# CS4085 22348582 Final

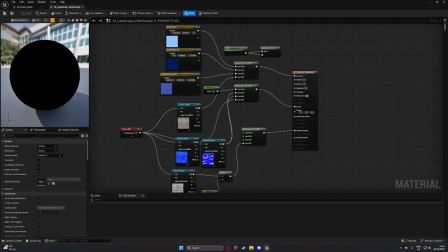These are plugged into different layer blends, which allows me to paint these onto the scene.
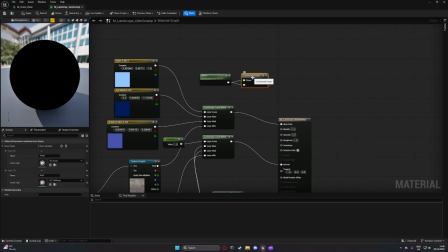Also in this material, we have a landscape layer sample of grass and the landscape grass node, which is taking our grass types that I've created for regular grass and tall grass.
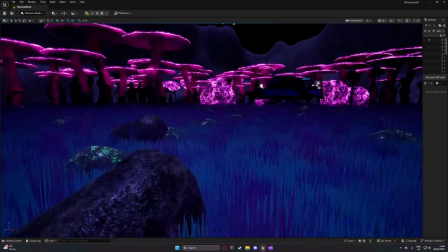This is generating grass across all the grass layer, and the two different grass types, as you can see, are the shorter grass and the taller grass.
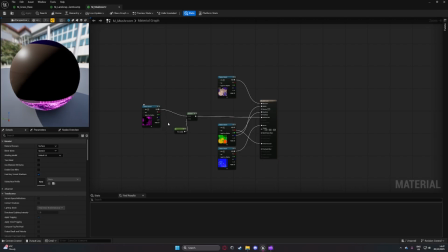Wrapping things up for materials, you can see that we have this emissive texture sample multiplied by a value of 3 typed into the emissive color,
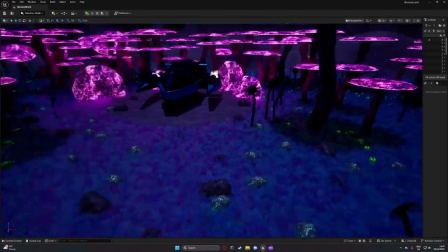which is what gives these mushrooms the bright pink glow that illuminates the scene.
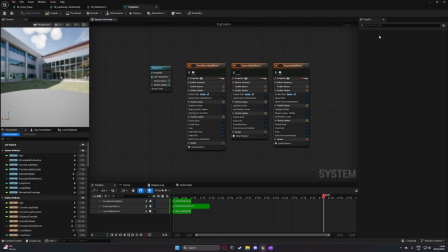Moving on to some effects, I tweaked the basic explosion effects Niagara system in Unreal Engine to make it look like more of a broken down ship special effects.
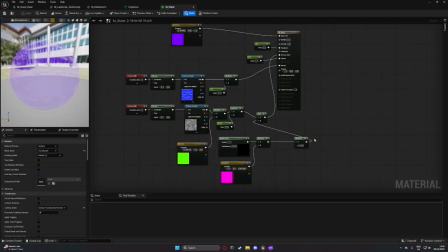The river in the scene is actually just a plane with this texture on it. It's got two different panners with two different normal maps placed over it to give it this effect that it's actually moving. As well as this,
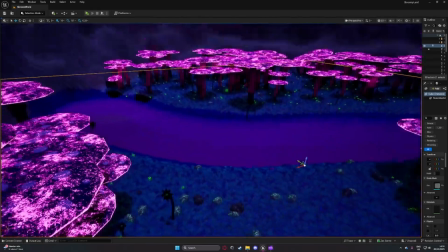I've also had to tweak the lighting in Unreal Engine to make it seem as though it was nighttime and turn off auto exposure so that the mountains in
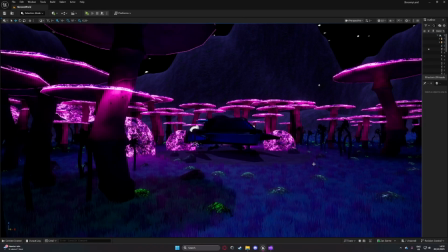the distance aren't completely bright. Overall, I'm very happy with how this project turned out, and I think it came together as one cohesive scene in the end.